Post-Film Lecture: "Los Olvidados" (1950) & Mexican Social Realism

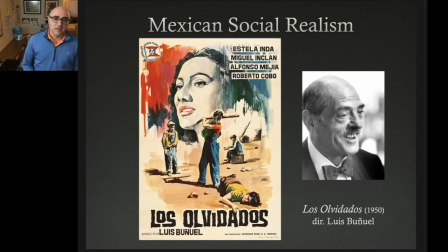All right, hi everyone. Welcome back. So, I am assuming now you've already watched Los Olvidados. I think you probably found it to be a rather powerful film, a real gut punch with a tragic ending.
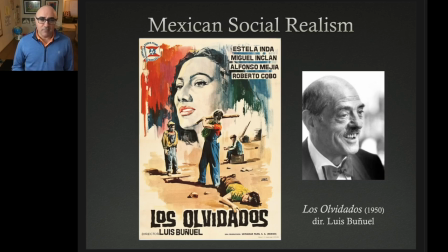Let's take a closer look at the film and let's figure out what makes it tick.
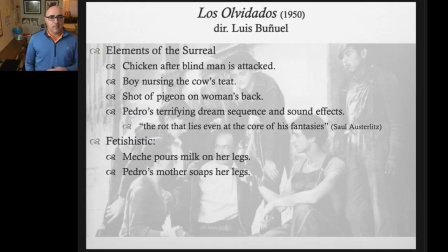So, I mentioned in my introductory lecture that Buñuel uses elements of the surreal in this film to help amplify and make more convincing the use of
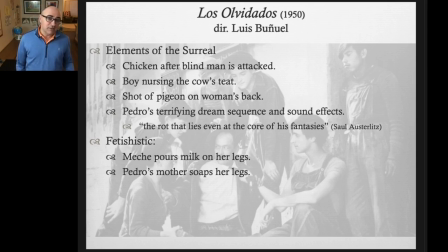realism or a form even of neorealism in the film. And let's take a look at what some of those elements are. Now, I mentioned the use of animals, and you'll notice that throughout the film,
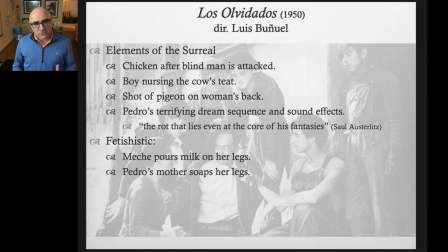animals are used in a way that kind of makes reality feel a little bit weird or off. And what does that do? Well, the use of animals in a kind of surreal way helps bring the realism of the story alive.
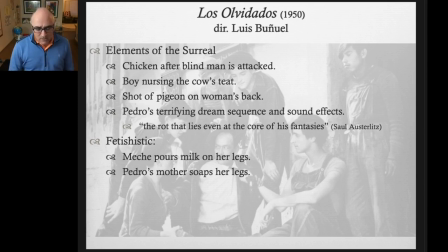What are some of those elements? Well, we have the chicken.
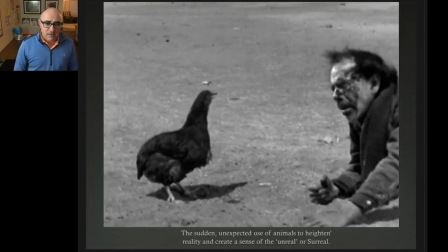After the blind man is attacked, there's the blind man, Don Carmelo, who was the blind street musician. And after the boys in the gang and Jaibo's gang beat him up, out of nowhere, he looks up and he sees a chicken there.
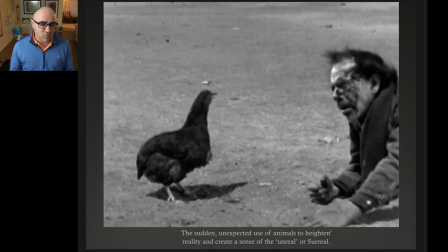And you really have to wonder, it's one of those moments where it just kind of passes by and we don't give it a second thought. But this is a pattern that we see time and time again, that animals appear in the strangest of circumstances in a seemingly natural way, but for an inexplicable story reason.
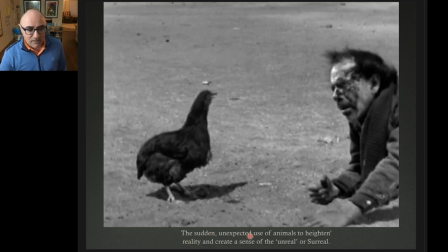So Buñuel uses the sudden unexpectedness of animals to heighten reality and to create a sense of the unreal or the surreal, which he was a master of.
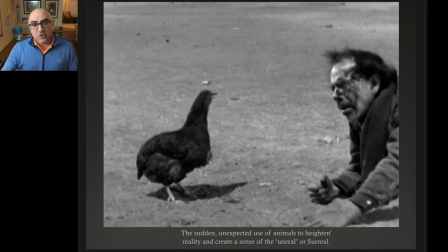Buñuel is most famous for being a surrealist. Buñuel uses animals throughout the film to bring out a sense of truth or reality in a way that is
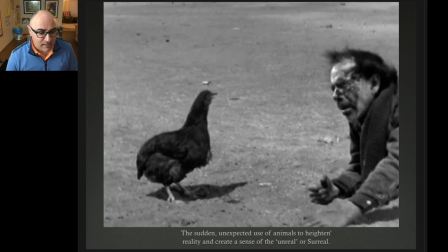artificial but seems real. Another example of the surreal is Ojitos.
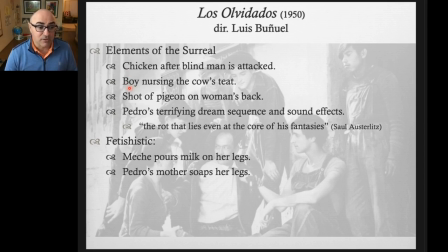If you remember Ojitos, the boy who was abandoned by his father or his father in the opening sequences of the movie, when the boys early in the film are in the barn and they are hungry,
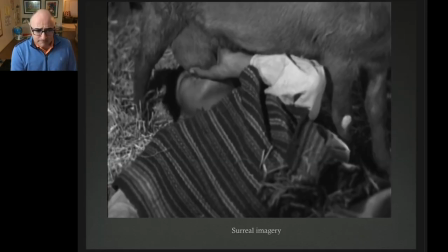Ojitos grabs the goat's teat and begins to suckle on the goat, which is completely surreal. I mean, that is a bizarre image. But again, the use of this bizarre image really heightens how dramatic the boy's need for food is.
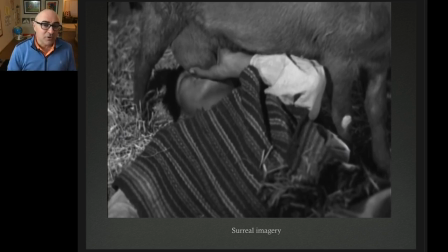But on a different level, also his need for love, for maternal. He has to turn to an animal for sustenance. He has to turn to the actual teat of a goat, a female goat, to give him the motherly love,
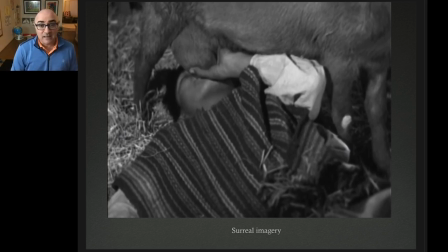attention, and sustenance that he is not getting because he was abandoned by his father, presumably for reasons of poverty. They just couldn't afford to feed him. So the use of animals and the use of this dramatic,
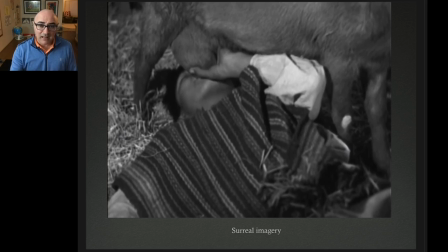surreal imagery helps highlight story points.
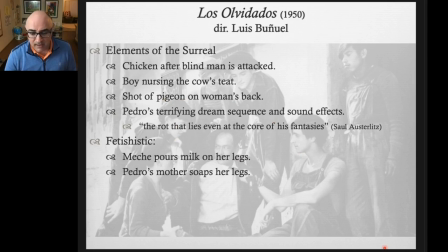We have a shot of a pigeon on a woman's back, which, if you weren't really thinking about it, you would just think,
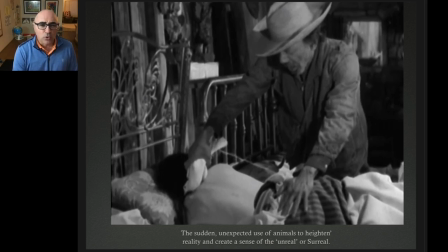well, he's just using some kind of local folkloric type of medicine. Don Carmelo applying a pigeon to the back of a woman because of the pain in her back. And we get a close up of him rubbing the pigeon up and down.
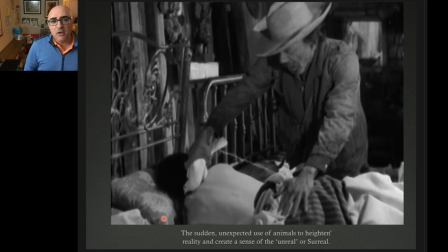So presumably the pigeon is absorbing all of the negativity, all of the bad energy, all of the painful elements that are causing her harm, and absorbing it into that pigeon.